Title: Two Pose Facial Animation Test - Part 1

Hello, how's it going? Welcome to the stream. So, welcome. Uh, so for today, I wanted to go over, Ensabal, hello! I wanted to go over a demo on animating expressions. We talked about it a lot in the last few streams, we analyzed it a lot. I figured we might as well go over animating it. I've done demos on facial posing, but today, especially since a lot of you at this point, for those of you in AM, especially for those of you in class 4, that's what you're doing right now. Not only that, you're going to be moving to lip sync in the next week or two. So I wanted to go over a quick demo on taking all the stuff that we applied and learned in the analysis and now actually putting it into proper application, actually doing it ourselves. So that's going to be the kind of goal of this demo. Now I'm not sure how much we'll get to. I'm going to try to pose out the face as quickly as possible so that we're spending less time on the posing part of it and go more into the animation. But we might end up just having to do the kind of base today and then the in-depth animation on Monday. So we'll see how far we can get. I'll try to get as far as we can while still trying to explain my thought process on what I'm doing. So hopefully this will be interesting. Hopefully you guys will get something out of it. And as usual, if you do have questions about any of this, definitely let me know. Or if you have any other questions in general. So let's just jump right in.
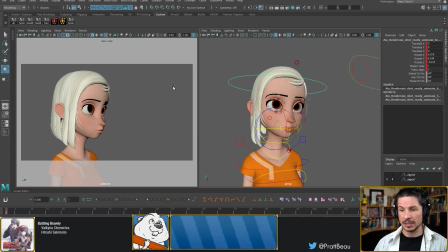So for this expression, I'm going to be doing a couple of different things. I'm just going to have a very simple expression change. I'm not going to be going through a whole acting scene. It's going to be one expression to another.
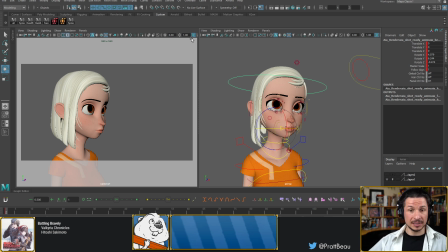Because really, once you can do that, it's just kind of building up and continuing from one to another to another to another. The other thing I want to do is I'm making sure that my camera is not in front of the character, but to the side.
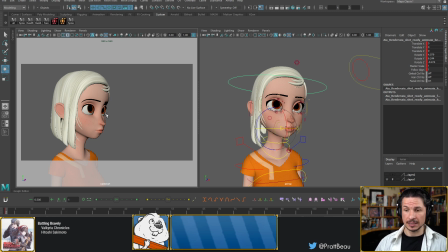And I'm doing this for a very specific reason, and that is to show the fleshiness of the face. It's something that I see a lot of students tend to forget. So I want to kind of highlight that a little bit more in this example.
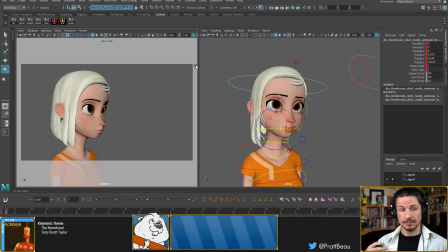So with this, let's actually just jump in and get started. So for this facial expression, like the other tests that I've done before, the first thing I do is I try to take the character off of the default T-pose.
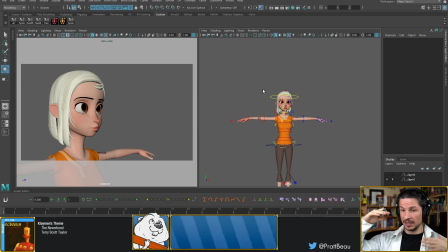Even though I'm just focusing on the face, shoulders up, nothing more. I'm not going to be doing any body animation on this. By posing out the character and just bringing the arms down, relaxing the shoulders,
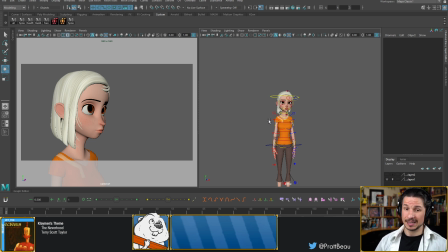getting a little bit of a tilt to the head, it makes the character a lot more interesting to look at than just T-pose. So this is one of those things that I like to do regardless of the test that I'm doing.
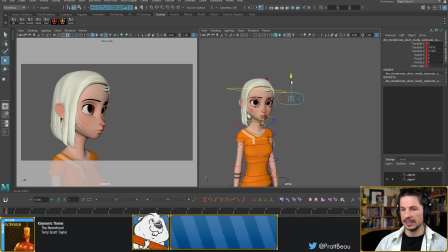I'm not a fan of keeping the character in their default rig state. Especially when I'm starting a new shot, I'll always try to create a default pose for the character. And if I'm working on like a
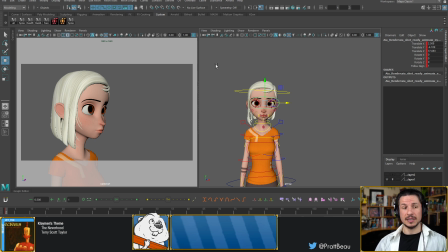series of shots with the same character, I'll actually pose them in a kind of default pose for them.
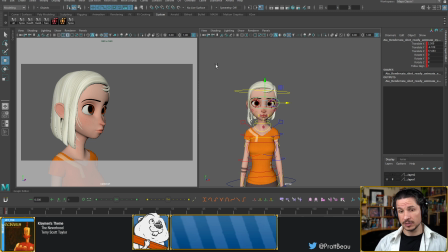So that character's default pose, save it to a pose library, and then whenever I start a new shot with that character, even if it's the same rig as another shot, if I have to use that character, I can just bring that in, done, start animating from there instead of the rig default.
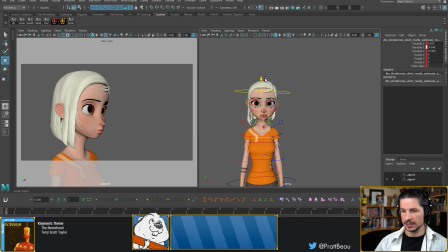So with that, let's actually start posing of the face and get right into it. So for this first expression, I want to show kind of a big change. I was thinking maybe trying to do a subtle expression change,
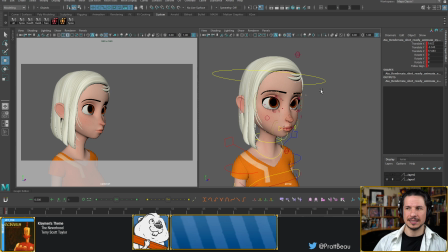but those are hard to see, and a lot of it is you feel it more than you see it.
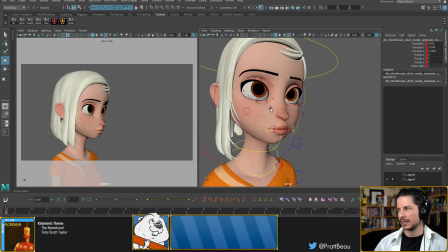So I figured, might as well just go with a bigger change.
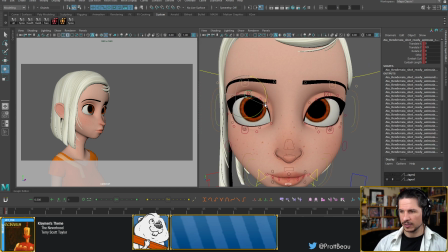So for the first expression here, what I'm going to try and go for, we'll see if it succeeds, is kind of a what would be the right word? Not tired, but kind of
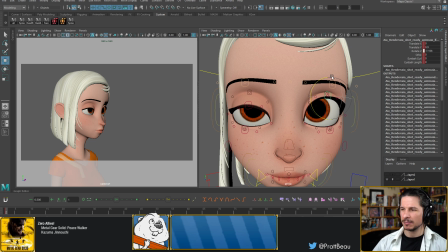like, it's not quite pouting, but bored expression, I guess you could say.
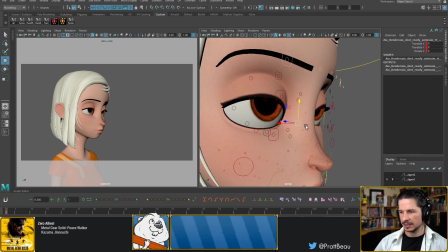So I really want to push the eyes being kind of lidded and uninterested.
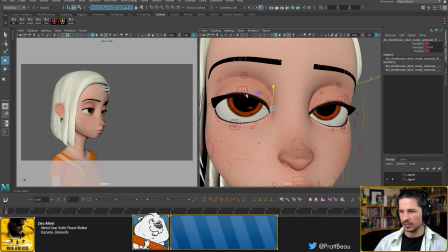Really get that flat shape to the top of the eyelids here. And as I'm posing out faces, a lot of times what I'll try to do is
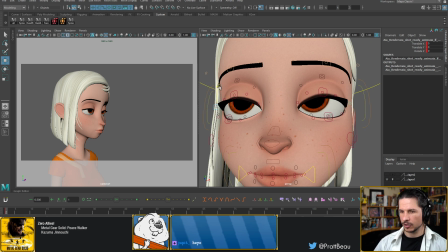I'll try to just get the core facial expression in first.
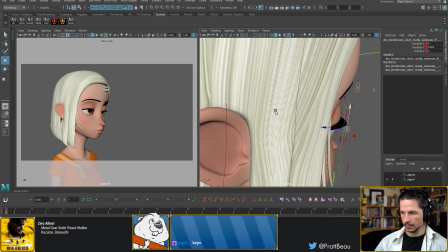So what I mean by this is I'm not going to worry about the design elements just yet.
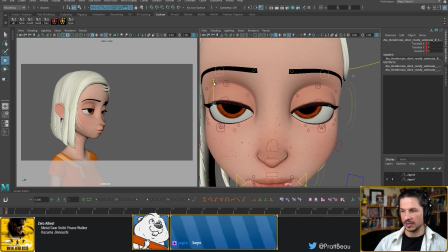Making sure, I've got contrapposto, line of action, all of that stuff. That's going to come in. I'm going to get it in there. We can't forget it. But I want to make sure I have a good starting point.
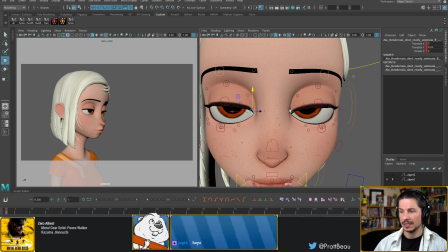And Jupit, hello! Once I have a starting point, then I'll be able to just build everything from there.
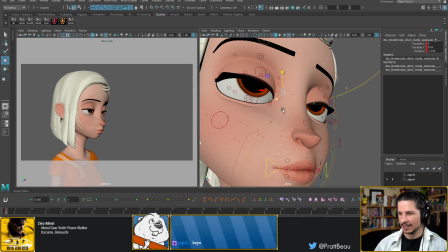So I'm kind of getting a little caught up in some details,
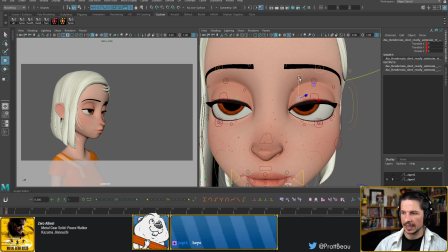but the big reason for that is whenever you're doing a kind of tired expression, or you want the eyes to kind of feel flat, it's going to take a little bit more time to get that eyelid flat. Eyelids are, on most rigs, are not made to appear flat.
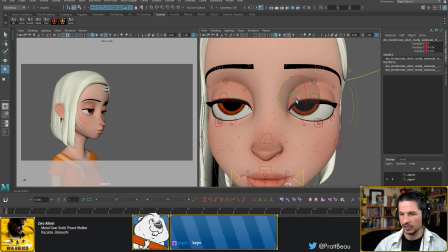So I'm just trying to get this kind of neutral expression on the lids here.
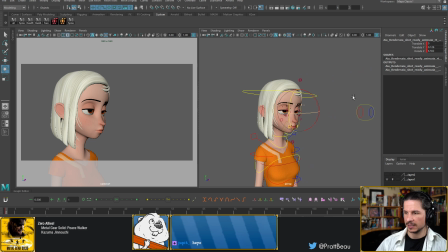Versus, let's actually compare this. Boop.
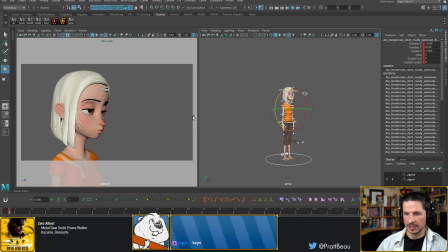If I just go forward here, and then let's reset the eyes super quick.
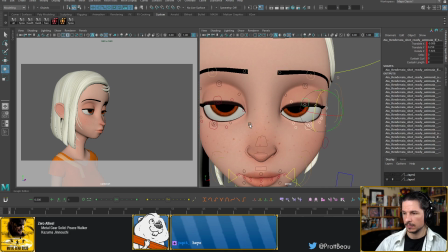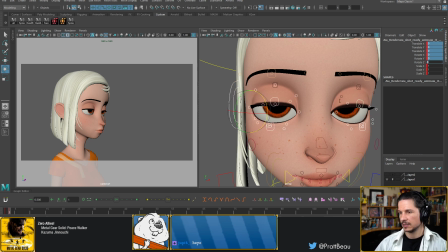So just set all of these to 0.
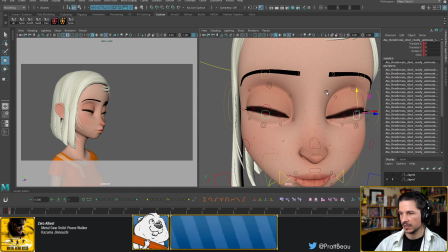Open the lids. So if you just close the eyes to get a bored expression, just take eyelids and close them directly, sometimes you'll get something like this.
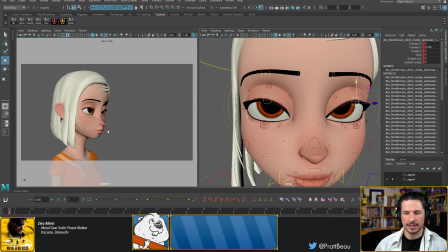That doesn't look bored. That kind of looks tired. Maybe like half asleep. Whereas that starts to look bored. You can see the difference in the shape of the eye.
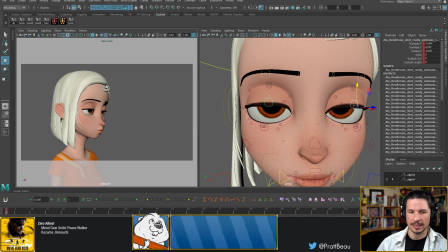That shape alone is going to sell the mood of the character much more.
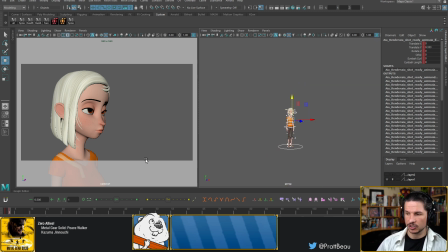So when I'm posing characters out, shaping certain things depending on the pose is going to be very important.